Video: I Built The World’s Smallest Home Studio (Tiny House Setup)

Today we are going to try to build the world's smallest home video setup in the world's tiniest house.
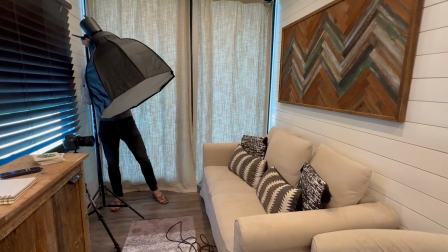Today we're here in Waco, Texas, and we're in this community of tiny homes. The smallest one available was actually this one over here, and we're trying to prove a point that there's no space that's too small to actually build a workable YouTube setup in.
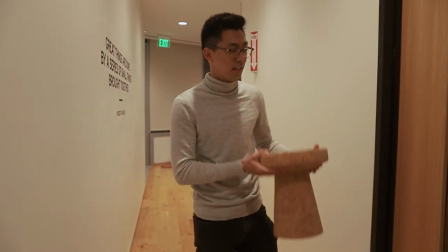The last video we did was about how to set up a studio in the world's tiniest closet.
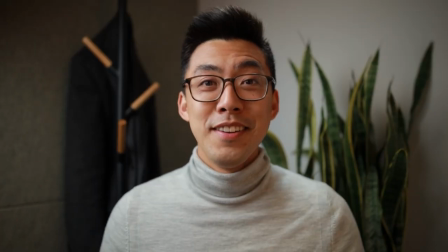You guys seemed to enjoy that one. We built an entire YouTube studio in a 4x5 foot space. So today we're going to walk through how to do a similar thing with an actual house. We're here at the house. We actually have not even gone in yet. I wanted to share the first look with you guys. So I'm gonna put in the secret code and shake it.
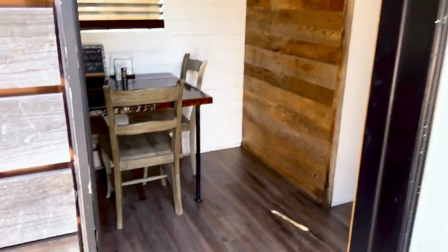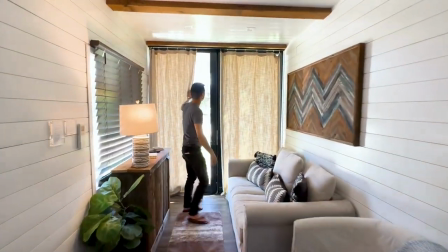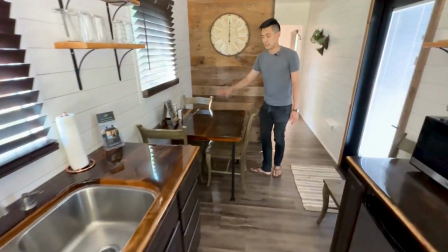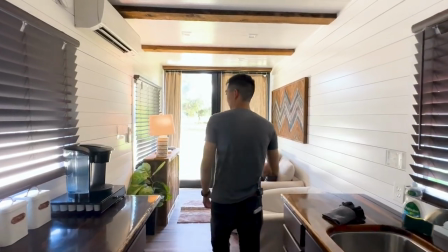All right, so now that we've kind of explored the house a little bit, we have a first crucial decision that we have to make. Where are we gonna set up the studio? We wanna know where the camera's gonna be, where we're gonna be, and what the background's gonna look like.
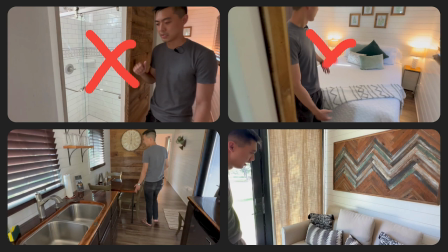And so I chose not to use the bathroom for obvious reasons, not to use the bedroom. I was choosing between the dining room and the living room.
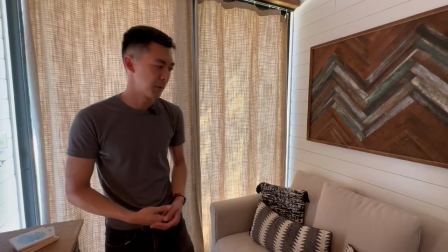And I like the living room a lot more because it just has so much more fullness of texture a lot more going on on a lot more depth versus
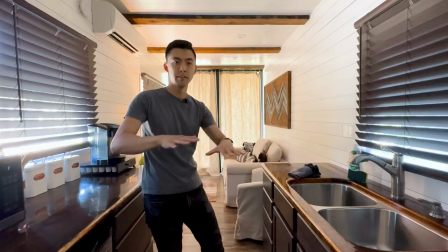the dining room which just has a lot of flat walls and a lot of flat and angular shapes involved so we're going to use
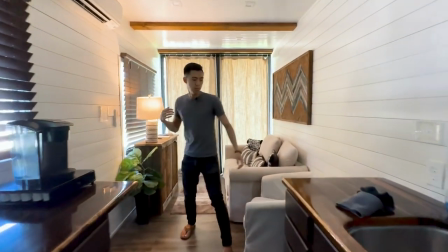the living room here if you come over here what we're working with now is we're trying to figure out where in the space we should set
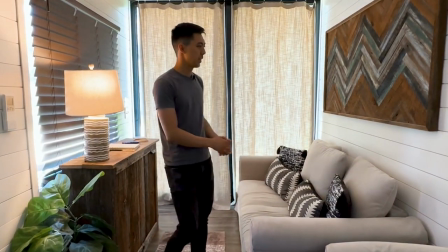up the camera to be so one way that we like to think about it is how do we set up a shot that's just facing flat against
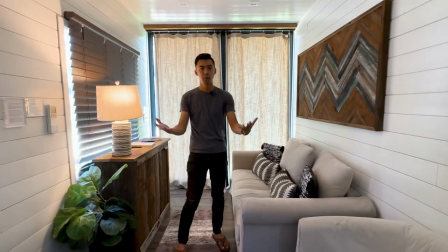a wall because that feels the most presently it's the most squared off and it makes it look like it's really intentionally designed.
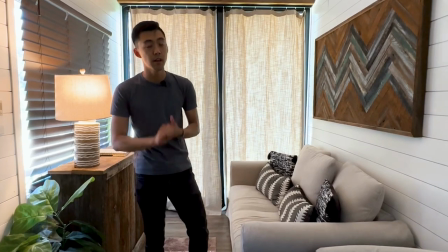However, in a smaller space, there's other options that we wanted to explore too.
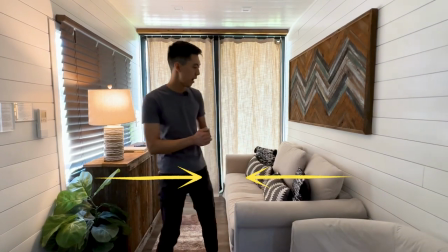If you have a small space like this, you can also think about how can you find ways to shoot a slanted shot.
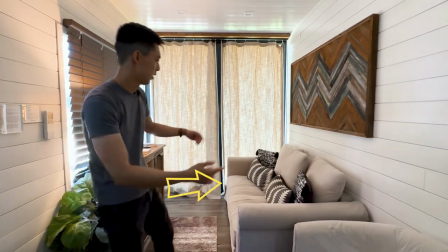So from here shooting against this way or from here shooting that way.
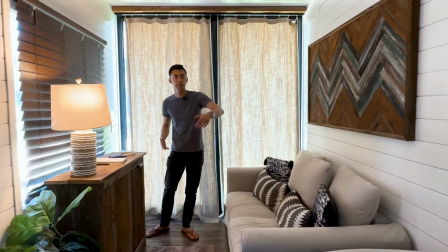And what that does is it gives you the opportunity to make more of a longer distance of like a sight line
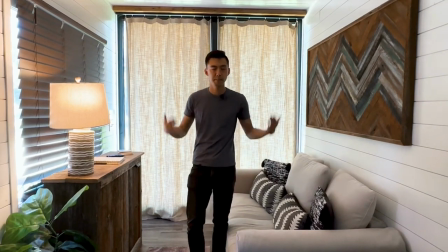so that you can blur out the background a little bit more than the background being just right up against behind your head.
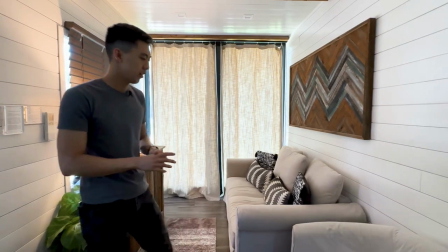In this case, however, we wanted to also take into account that there's a massive couch here.
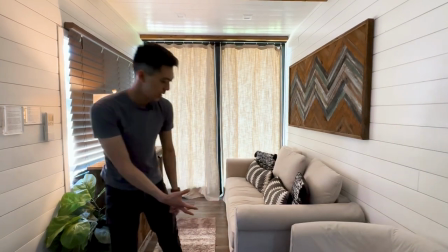And if I had the camera shooting this way, for instance, I would need a seating area right here for me to sit.
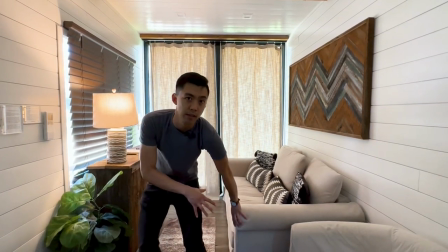But then it's going to look so awkward sitting right next to the armrest that I didn't want to do that. So in this case, what we decided on was we're going to take the couch,
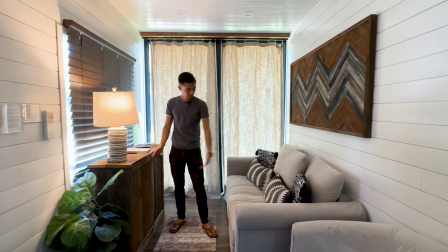put the camera right up, right opposite the couch and have the couch be the background.
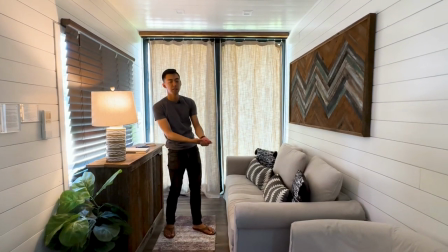This right here has already been nicely designed by the owner of this Airbnb, and we're going to take advantage of that.
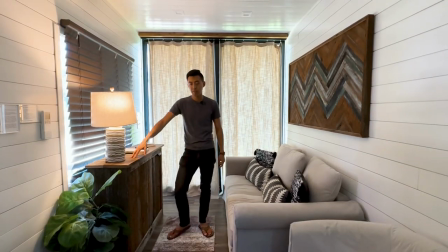So we're going to move this. This we found out actually is a TV. Super cool.
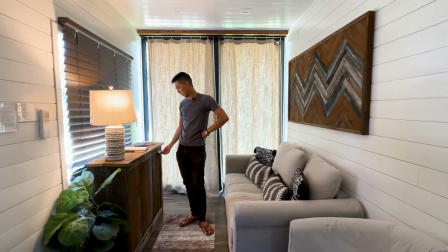It's like a thing that you can make it go up and down, and then the TV goes like that.
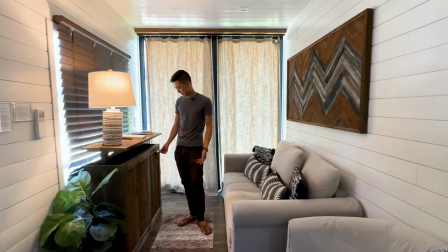And the TV pops up. Isn't that so cool? Anyways, let's not get distracted. Let's bring it back down.
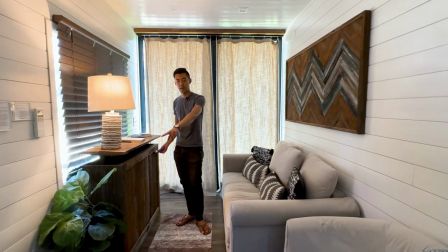We're going to take this TV box, move it off to the side. So we have a little bit of space here for the camera.
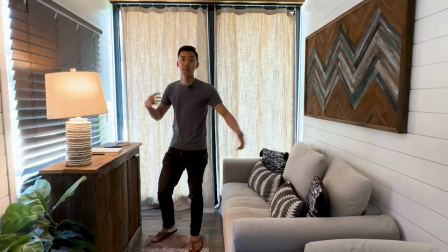Then we're going to take the camera, do some test shots, and then throw up the lighting. And that's really where the magic of the studio is going to start taking place.
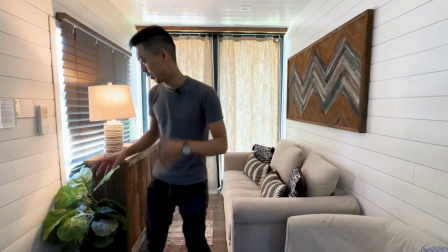So we're going to cut to that. Let's actually get moving a little bit here. Hey guys, so now I'm on my phone here.
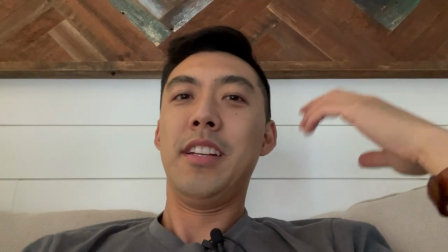This is typically how people would do a YouTube video
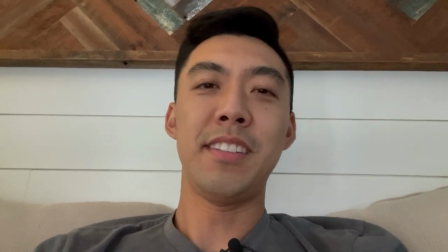or something where they just sit in their space and turn on their camera and just start filming.
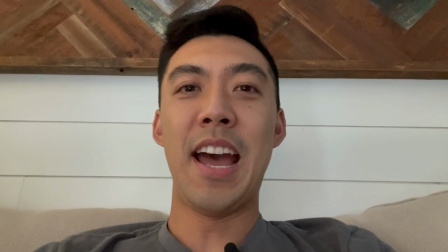There's just so much stuff wrong with this shot that we're going to go through in a little bit and show you how
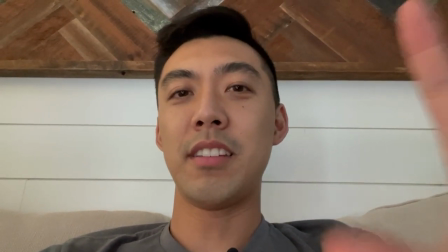we turn this into something that looks a little bit more like one of these things.
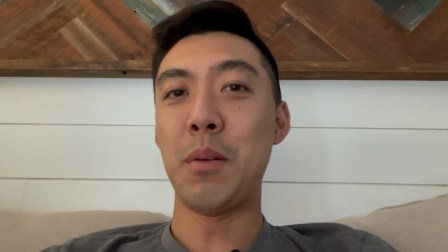These are just examples of folks before and afters that we've done in the past over and over and over again.
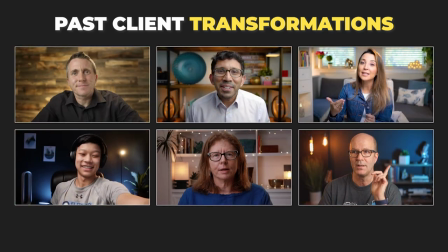This is all that me and my team do every single day. All right, so let's actually start moving this stuff.
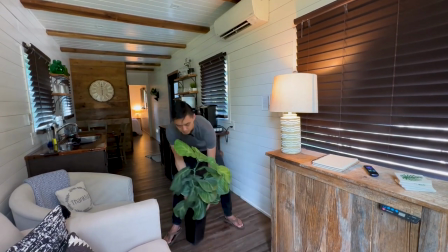So we want to move this. By the way, this is a great point to point out.
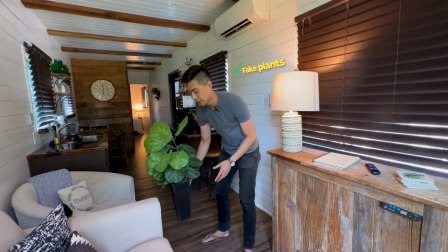Whenever you're getting plants for your studio, get fake plants because real plants look amazing they feel great until they start to change shape if they wilt or if a one of the leaves droops kind of funny you're gonna have to adjust it to keep the same composition of your shot and that can
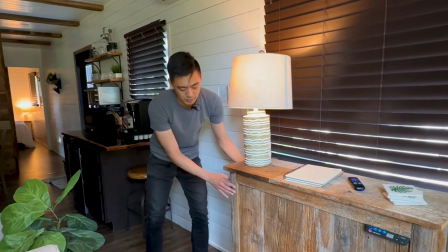become quite a hassle so i always tell people opt for artificial when you can i'm gonna move this massive
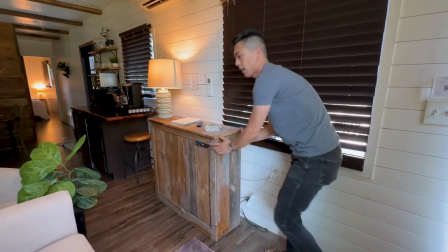tv thingy that should be good we just wanted to clear space here for the camera to go All right, so this right here, for those of you nerds that are curious,
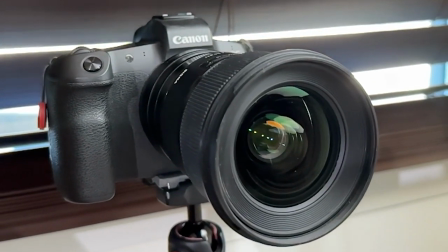this is the Canon EOS R camera with a Sigma 24 millimeter 1.4 lens. You don't have to find the exact camera that I have or that anyone else has. A lot of people ask me which camera should I get when we're working with them to design their studio. Really think through what are your needs? How big is your space? Are you gonna do any travel filming? Are you gonna be doing action sports? Are you gonna be bird watching? what are the different types of camera features that you need? Do you need slow motion? Do you need a flip out screen? Do you need all these kinds of things? So think through a couple of these major things. Number one, you want to be able to have a flip out screen so you can see what you're recording. Number two, shoot in 1080. 4K can be nice, but there are drawbacks. Sometimes the files are just too large to work with and it can actually become a bottleneck in your process. So don't just copy a camera recommendation from somebody. Really understand where it comes from.
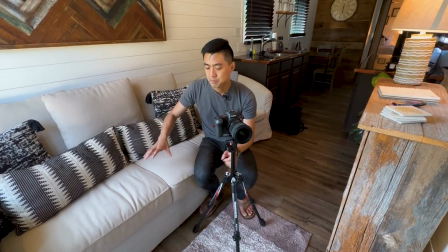So to show you what this shot is going to look like, it's going to be me sitting here on the couch, centered on the couch.
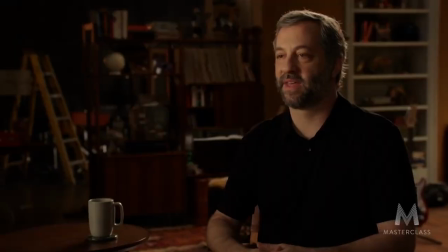I like to go for the master class look, always thinking about if I was a world class expert in something and I want this to be like a really nice polished video,
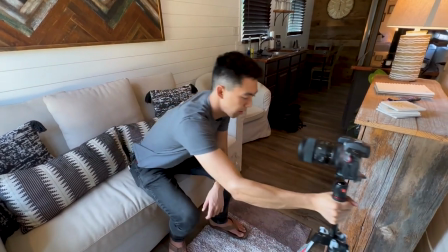how would I want to design it? So in this case, we're going to do that. Camera is going to be right here. It's going to be kind of a squared off shot pointed at me.
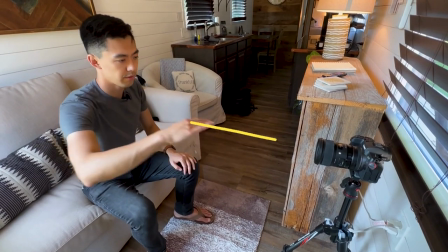Everything's centered, really nice and polished. And it's going to be roughly about the height of my chin so that it captures more of my body.
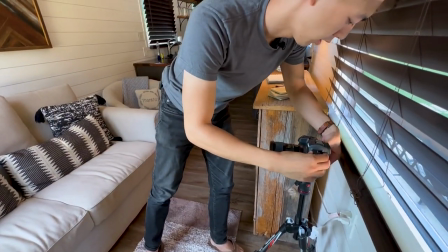So we're gonna do that turn it on So this is the shot.
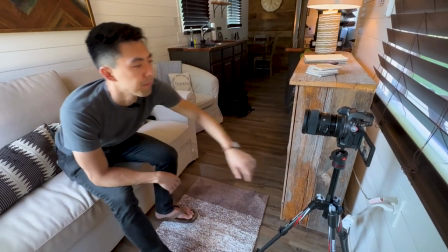This is what it looks like right now I'm sitting here
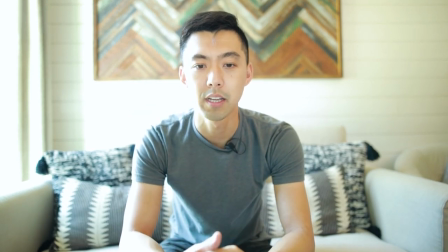talking to the camera and I'm actually liking the shot one thing I can do is I can raise it a little bit higher and
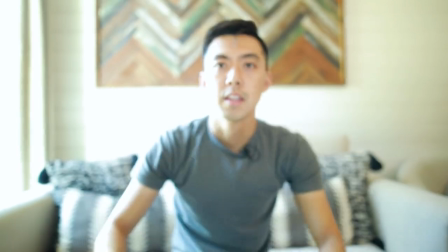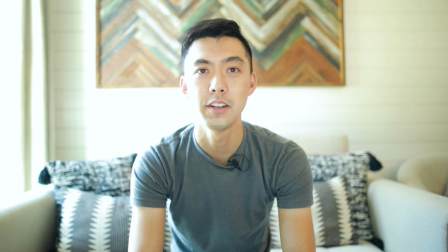Now I have a shot that I actually think is a very good start It's a little bit overexposed if
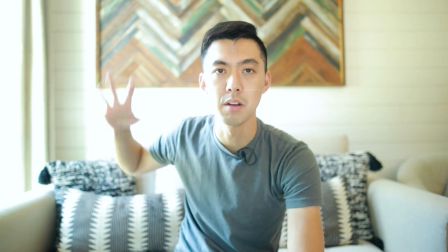you guys can see just the whites are just blown out And so I'm going to play with lighting.
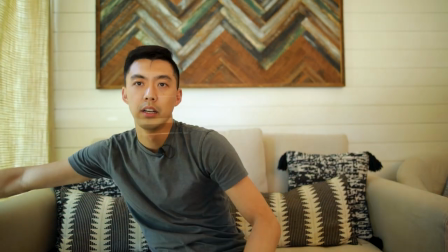We're going to close this window, which you'll see does a lot to change the vibe of it.
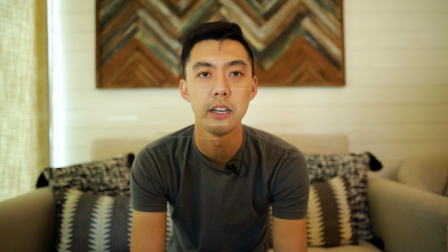We're going to add some lighting. Like I just mentioned, we're going to add some decor and this is going to quickly transform before your eyes. All right. So the next ingredient we want to play with is lighting. Lighting is, I would tell most of my clients that lighting is the most ignored or underappreciated aspect of making your space look amazing. Everyone knows cameras. Everyone knows, oh, I can see the background on camera. that's probably a thing too most people underestimate lighting for the reason that lighting we kind of take for granted right we just have the sun we have lights we turn on the lights so you can kind of better see this part of the process but when i turn off these lights in a little bit you're going to see such a big difference with the lighting so the main light that we want to play with the main or the primary light is the key light that's why it's called the key light it's the main light so this is a light source that's designed to shed a soft glow of light across your face, but you don't actually have to get the exact one that I have. This is just part of my regular travel kit when I go to shoot in different places, but there's a lot of different lighting you can play with.
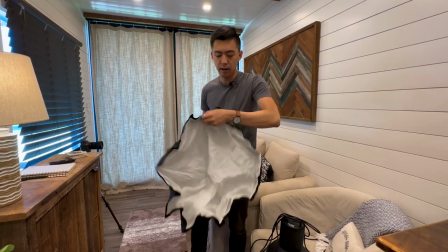You just want to have a large diffuse surface area so that this can really shed a lot of light on you.
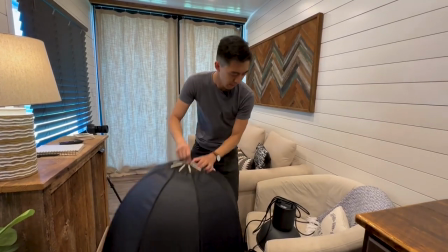So this is called a softbox and it softens the light a little bit. We're going to take that and we're going to put it on top of the actual light source itself.
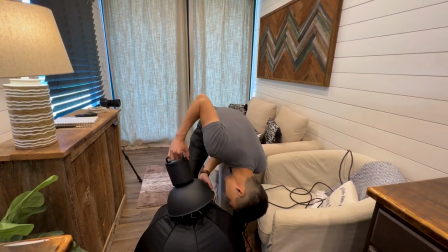This is a massive LED thing and I just screw it on
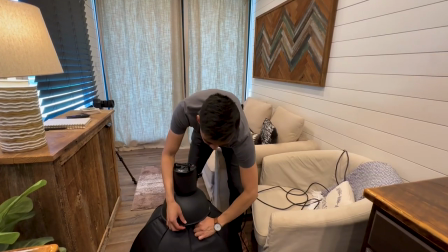and it has a little skirt that I pull around it.